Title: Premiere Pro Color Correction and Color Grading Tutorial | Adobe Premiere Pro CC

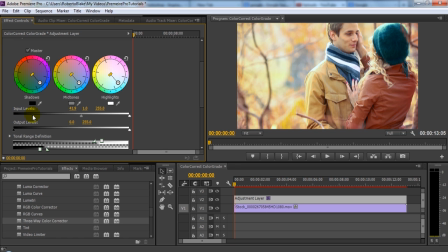253s
You can drag the dark over here, and all the darks will become considerably more dark. If you drag the white, the bright colors will become more bright.
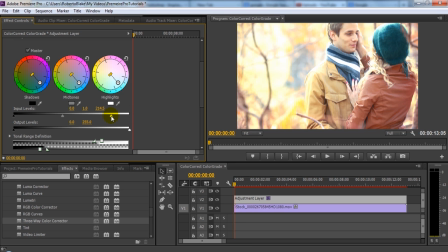266s
It'll become a little washed out here, or blown out rather.
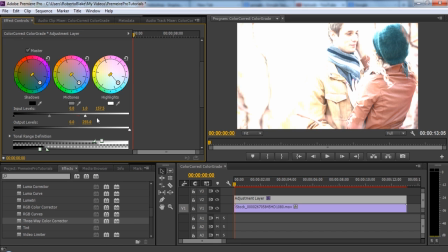269s
And if we toggle for the center, that will increase our contrast in terms of our mid-tone range values.
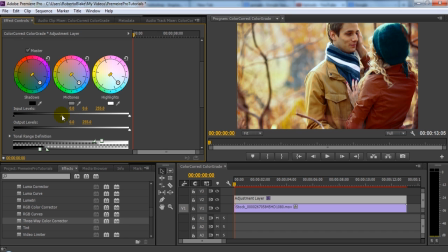276s
So we can do that, and that's actually not too bad either.
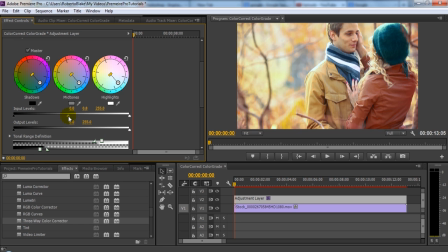280s
But I'm going to concentrate on actually doing a combination of this one and dealing with our darker overall colors by sliding this from the left. And that's going to create the overall tonal value that I want and really make this pop.
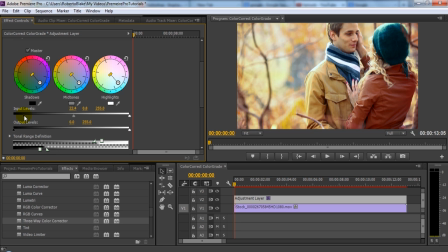295s
You're going to see that it doesn't look nearly as flat as our previous version of this without the effect. and that I'm going to get some great contrast in here, and this is going to have this nice cool autumn feel instead of being entirely too warm.
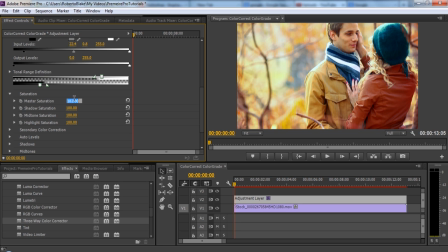312s
I'm going to also increase the saturation just so it doesn't feel quite as flat. And you can see what a huge difference that makes. So this is, I think, looking very good already.
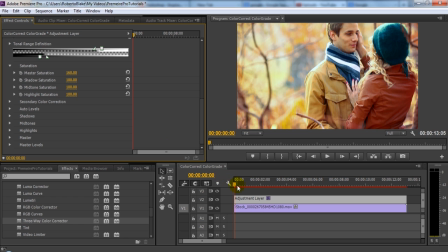328s
I could stop here, or I could take this even further, but this is a good overall look for this, and we don't really need to do that much else.
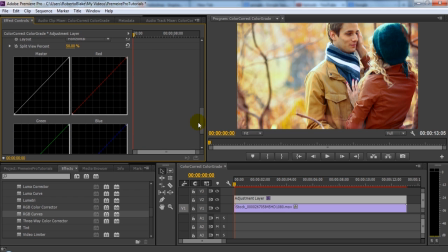341s
I prefer to work primarily with the Three Way Color Corrector, but I'm going to show you two more things you can do. I'm going to show you curves, and I'm going to show you Lumetri. Now, with the curves, similar to Photoshop, you can pull these individual color channels and you can bring them out.
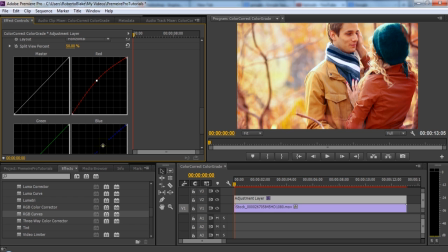357s
I still want a cool overall feel to this, but I don't want it to look too blue. I still want some of it to be warm because it is autumn. So I'm going to mostly work with my blue and my red channels in here.
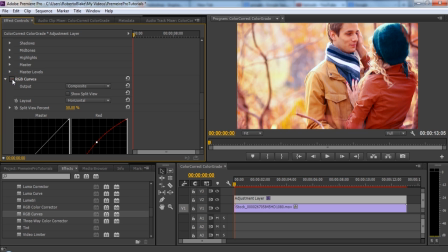369s
And I'm going to adjust that. I'm going to toggle this on and off just to see how I like it. Again, you can do whatever you feel your image needs, but I'm going to adjust this and try to create a nice balanced look here. So one of the other things I'm going to do is I feel like it's almost a little too bright.
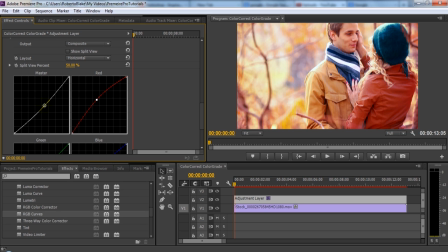389s
So I'm going to adjust some of that here in the curves. You can adjust those tonal values in the curves if you want to, but you can also do it with Lumetri once you have the overall color values the way you want.
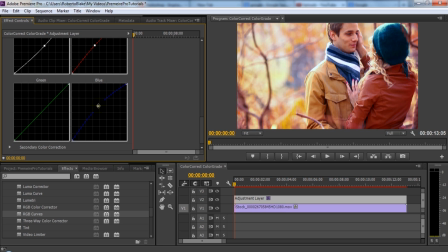401s
If you really want to deal with the lightness and darkness overall, you can do that with Lumetri, which is what we're going to get into here next. As soon as I get these color values the way I want them here, and I think those blues actually look nice. And again, I'm going to toggle this on and off just so you can see what it actually looks like.
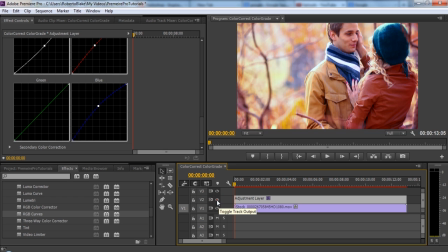420s
Big difference, huge improvement there. If you really want to see the difference in your color grading, you can use the source monitor and you can compare them.
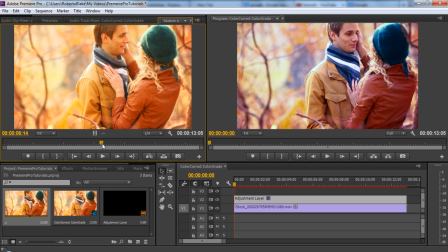436s
So this gives you now a much better all over impression of the difference between what our color correction and color grading has really done for this image. Instead of being overly warm and flat, we now have a really nice,
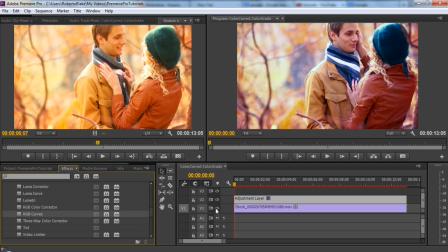454s
well-balanced, cooler, higher contrast film overall. Now, the next thing we're going to do is actually use Lumetri Curve. And what this is going to do is this is going to allow me to control the amount of light in terms of, you know,
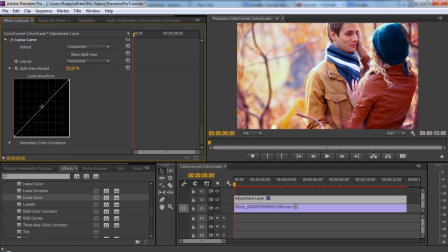472s
how bright this is overall or how dark it is without affecting the other color values the way we did with curves. And you can see the difference that makes. That creates, a great deal of difference there.
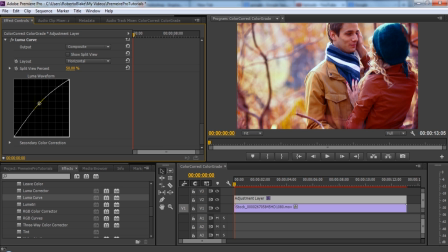487s
And if I go this direction, it's going to become considerably more blown out, as you can see.
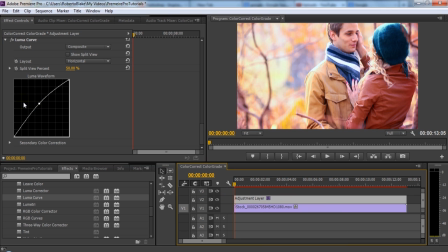495s
Minus the delay there for my video recording software.